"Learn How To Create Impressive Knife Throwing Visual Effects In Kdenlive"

Hi, I'm Nate and you're watching Photo Learningism. Let's walk through how to achieve the knife-throwing effect in CadenLive.
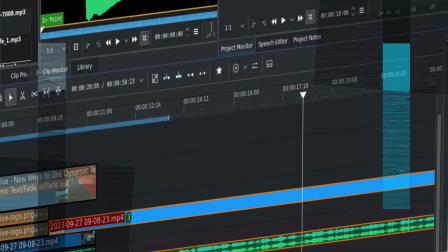And if you like CadenLive and you want to find out about best practice configuration and getting your feet underneath you for using that tool, I do have a book available for $5 out there as an e-book. It's called Every Tool You Need for Content Creation for Free.
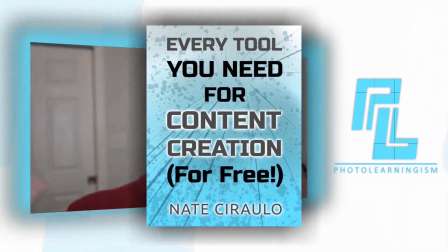It of course includes way more than just CadenLive.
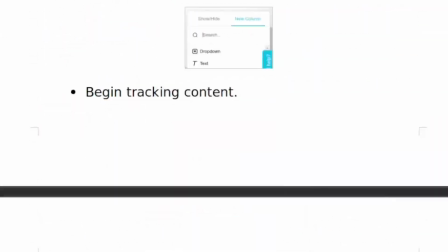It includes a whole repertoire of tools you can use to get started in content creation. but the hard facts of setting up CadenLive are all there. Go check it out. Again, it's $4.99, $5 US, and I really appreciate you taking a look.
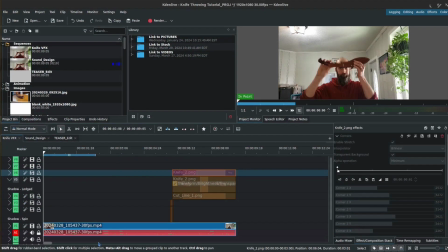Thank you so much. Okay, so first part of this is this original clip here.
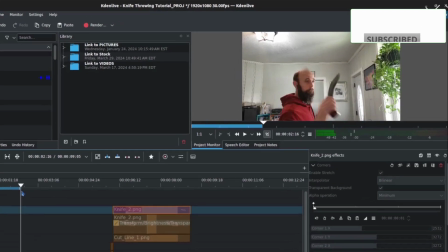I recorded just a simple thing on my phone, and I wanted to give the viewer enough reason to trust that what I was holding,
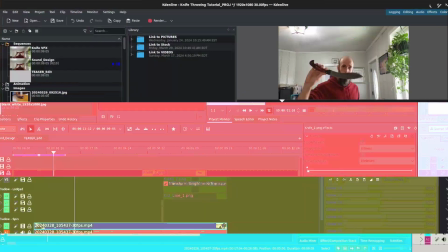at least at first, was a real thing, and I should probably pause right there and explain something very important. What I'm about to do is use and handle a sharp object so i want to make sure i put a warning out there that if you're going to try effects like this and handle a sharp thing you need to exercise do caution i have handled this this knife in my hands quite a number of times i know how to be careful with it and use it responsibly so that is my warning to you use sharp objects if you must responsibly i I'm not responsible for injuries that may come about from duplicating this concept, okay? I want you to be safe. Please do be careful if you're going to attempt things like this.
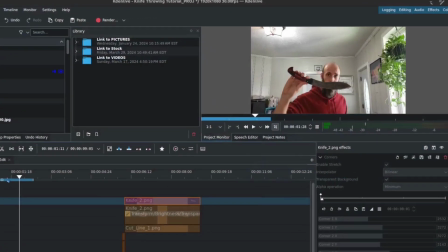So getting back into it, I wanted to give enough reason to trust that the knife was real.
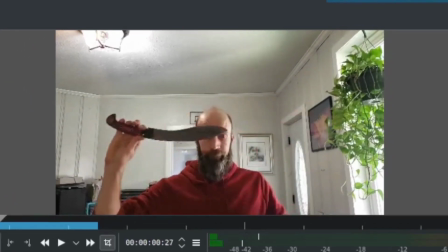I show it off. I pull it out of the sheath. I'm obviously handling it enough.
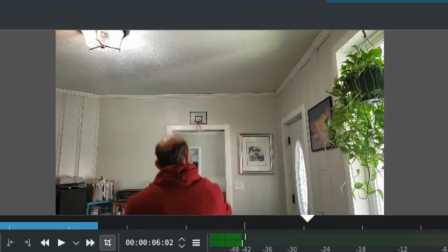And the next part is simulating the throw.
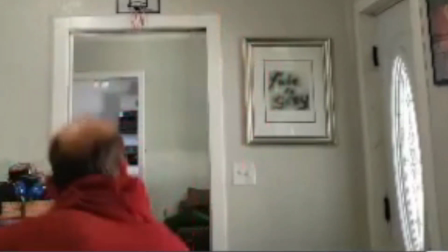Now, if you watch closely, I don't actually let go of it. but i'm moving very quickly to kind of help sell the effect that i
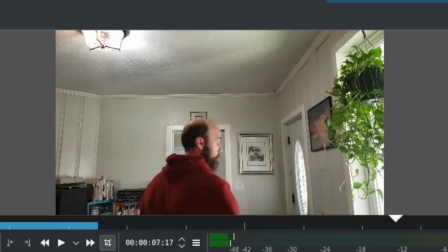am throwing it you can watch the knife go down with me if you're watching very carefully and what i did is i simply discarded the knife again super
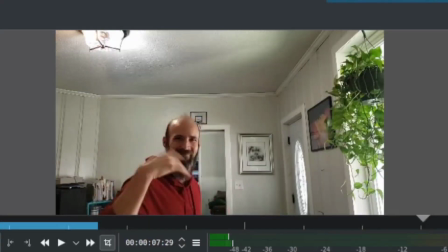carefully into a chair i had next to me off camera that received it and i could bring my hand up to further sell the effect
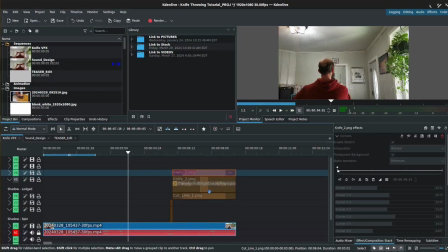let's start looking into the pieces of this so you can understand how the effect is accomplished. Okay, so first part of this is we have the knife, and to do this, I had to take some still images of my knife.
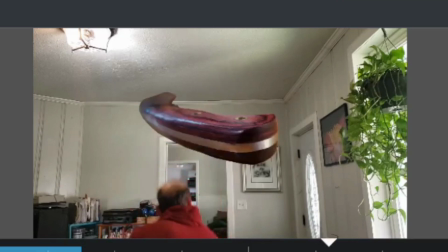There were two different shots that I ended up taking. I'll just show them both to you, one at an angle, and one that was kind of head-on.
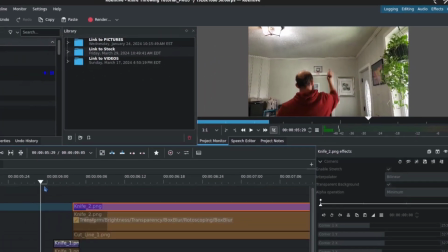It was kind of necessary to have a little bit of everything, although it's always best to do planning.
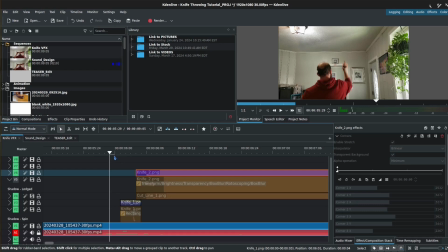I was figuring this out as I go, and my suggestion in coming through this would be very much decide what your shot is going to do before you get too deep into things that affects the angle and if you can get the angle closer when you're going to take your pictures it saves
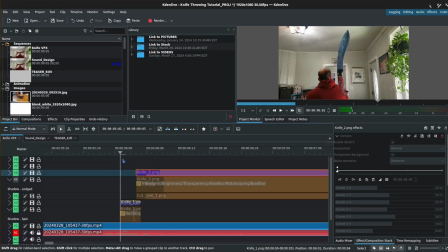you a whole ton of time when you're working on it later all right so i have the two different angles which i had to manipulate a couple different ways to catch things i needed this one to match the length geometry and this one to match the angle with the hilt because there are
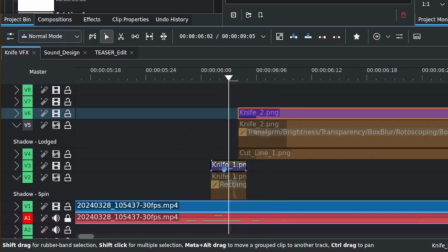shots where it shows more of a hilt and i'll explain that later so first shot here on this knife shot one of the things that had to be
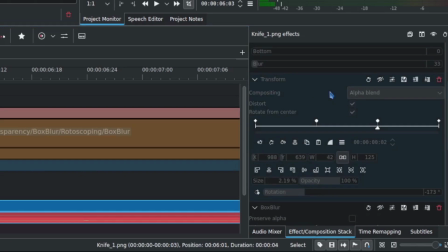done is i had to use a transform because it is not in the position that i would prefer so i had to create a couple
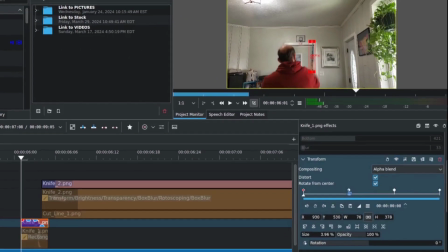different key frames to adjust the sizing and also to simulate that it is actually moving through the air i did four key frames moving through that and i'm zoomed in I think all the way.
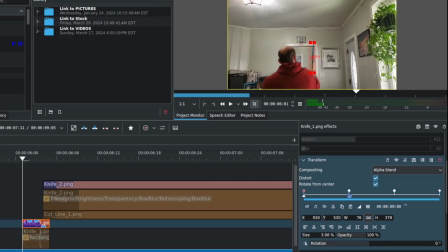This is literally just about every frame that I could. It's moving at great speed so you can sort of get away with some things but again you have to carry it through at least a little bit to make it look like it's actually going somewhere.
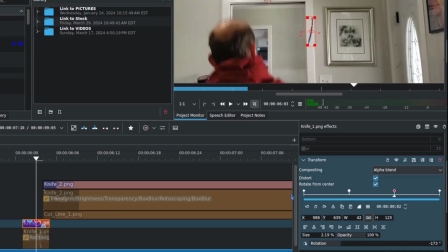You can see the motion track of what happens and that the blade actually changed his orientation a little bit. You can also see how I cheated a little bit here in that I just inverted it a bit as it was moving and then And finally, we ended up moving to a different shot altogether.
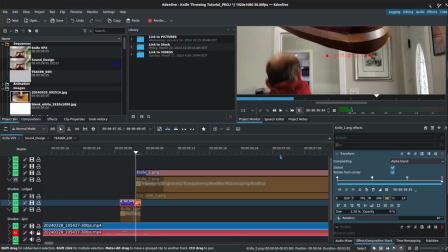This is a little bit of a challenge in that when you're going to attempt to throw a knife like this virtually, Kaden Live does not have 3D spatial awareness. It does not have triaxial awareness.
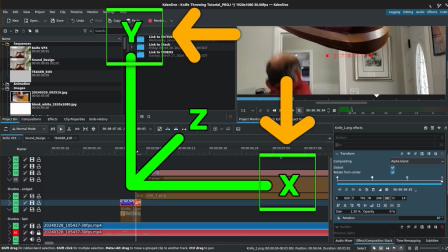It only works on the X and Y axes. That's two dimensions, and it will always rotate on a flat plane no matter what you do. It won't understand that when you roll, it needs to adjust the visibility and perspective of the object in accordance with its direction or what you can see.
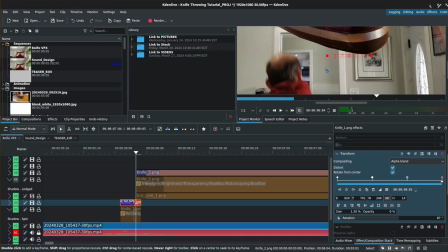It will always only ever roll in a circle that way or this way, depending on how you animate it. So that poses some challenge. You have to do what's called pseudo 3D. You have to manipulate the object along with the rotation.
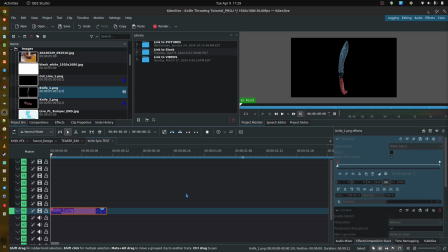if you wanted to make a shot where you're doing this kind of throwing blade thing in slow motion where you have to see more of the rotation of the blade. I was able to just do the quick frames that's moving very quickly. But in a slower motion shot, you may need to see more of it to make it more believable.
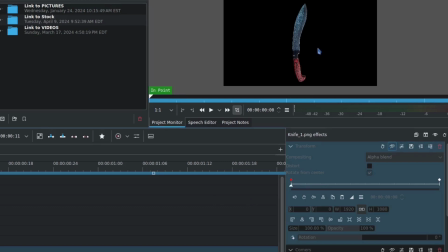So what you do is you start by adding a transform. I have my source image. The background's transparent. Network's already done. In a transform, there are two key frames. and I just have it rotating a full 360 degrees. That is the maximum you can do with the transform effect with one filter.
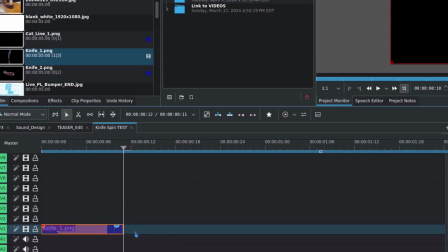You could theoretically loop this by copying and pasting it one after the other and then making a sequence out of it. I've covered that in a previous video, but that's one way to loop it if that's necessary.
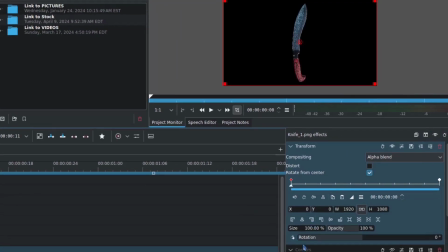So the first part is getting the full spin.
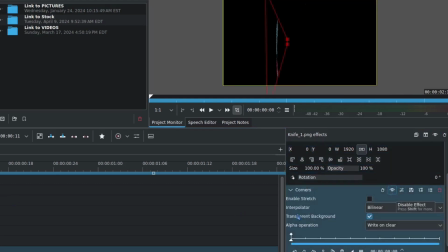Second part is creating the perspective to make the 3D, the pseudo 3D, look to it to match the direction it is flying. You would have to adjust the angle a little bit and the way you adjust it is when you apply the effect you have the four points, the corners as the name implies,
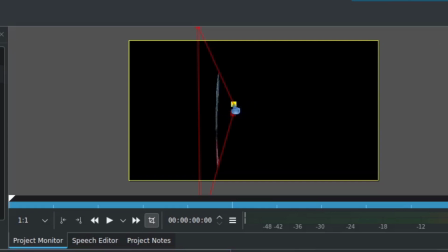that you just need to drag and move to set the perspective. That's pretty intuitive and you can do that on a keyframe level. So I could change that if the shot moves or whatever then I can create more subsequent keyframes to match what the camera should be doing. But what's cool about this is that I can suggest that it is actually traveling in 3D space somewhat even though it isn't. You can see how it makes it short for the middle rotation and then long again coming back out to the full span because that's what you'd be able to see from that angle. So that's one way to achieve the slow-mo look if you're looking to get into that and have to show more frames if it's traveling a longer distance or if you're going to slow down the shot to make it more believable.
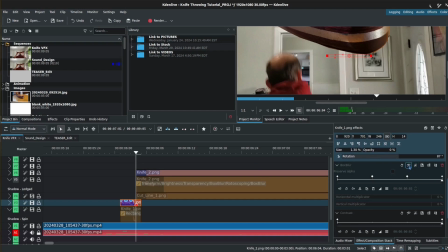Moving on to the next one. Things in motion are not crystal clear, so I had to throw varying degrees of blur along with it.
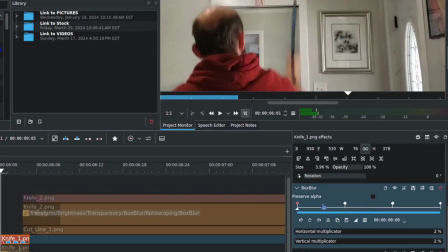I'm just going to take out the top one here so we don't have that distracting us. So as we move, you can see how it is not crystal clear. That is the image I'm working with because it should be in motion. That's pretty accurate.
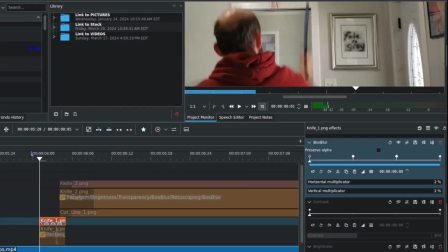Next thing is that from where I start, from where I'm actually holding it, let me just back up a frame here the knife borrows the
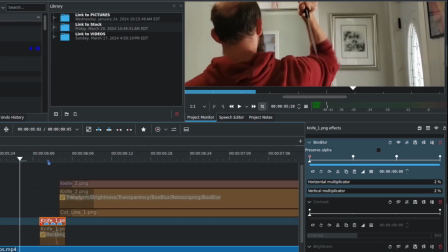light of its environment it the light that it absorbs and bounces and that's different from the photo i had taken so i had to add a little bit
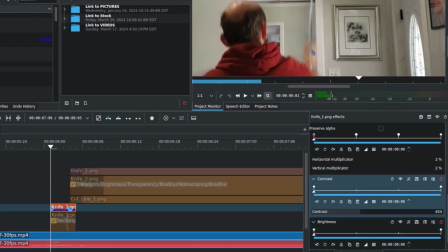of adjustment we have to add some contrast and some brightness to play into more the environment that we are working with a little bit so the last piece of this is just using a mask and it's on the top of the stack because the order matters it will process it top to bottom
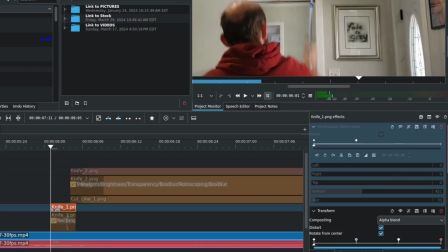and this i wanted to be first because it's going to supersede all the other effects underneath i want the mask to apply to all of them so that goes first and that helps to control what you can see now i could have done a rotoscoping mask here as well i just decided to do a rectangular one just because i could just
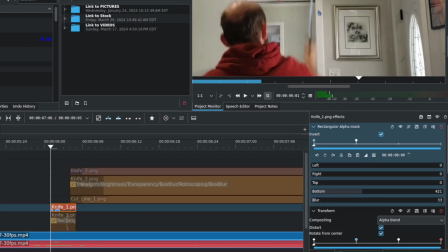draw it up from the bottom pretty simply there's not a lot of complex things to do i just needed a straight line to work its way up and mask off.
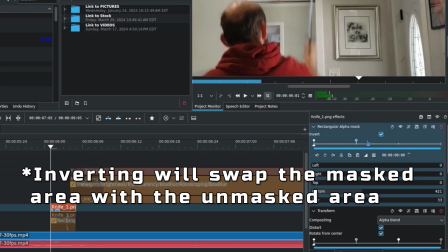So that worked well enough for this. You may have to invert it depending on how you apply it, which direction you want to mask off just to be aware that checkbox is there.
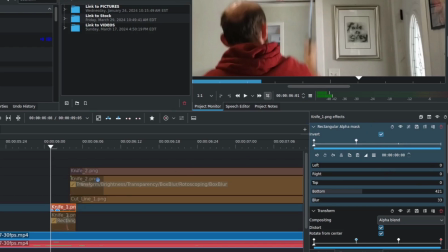That's a little gotcha sometimes. All right, so moving on to the next piece, the place where it ends up.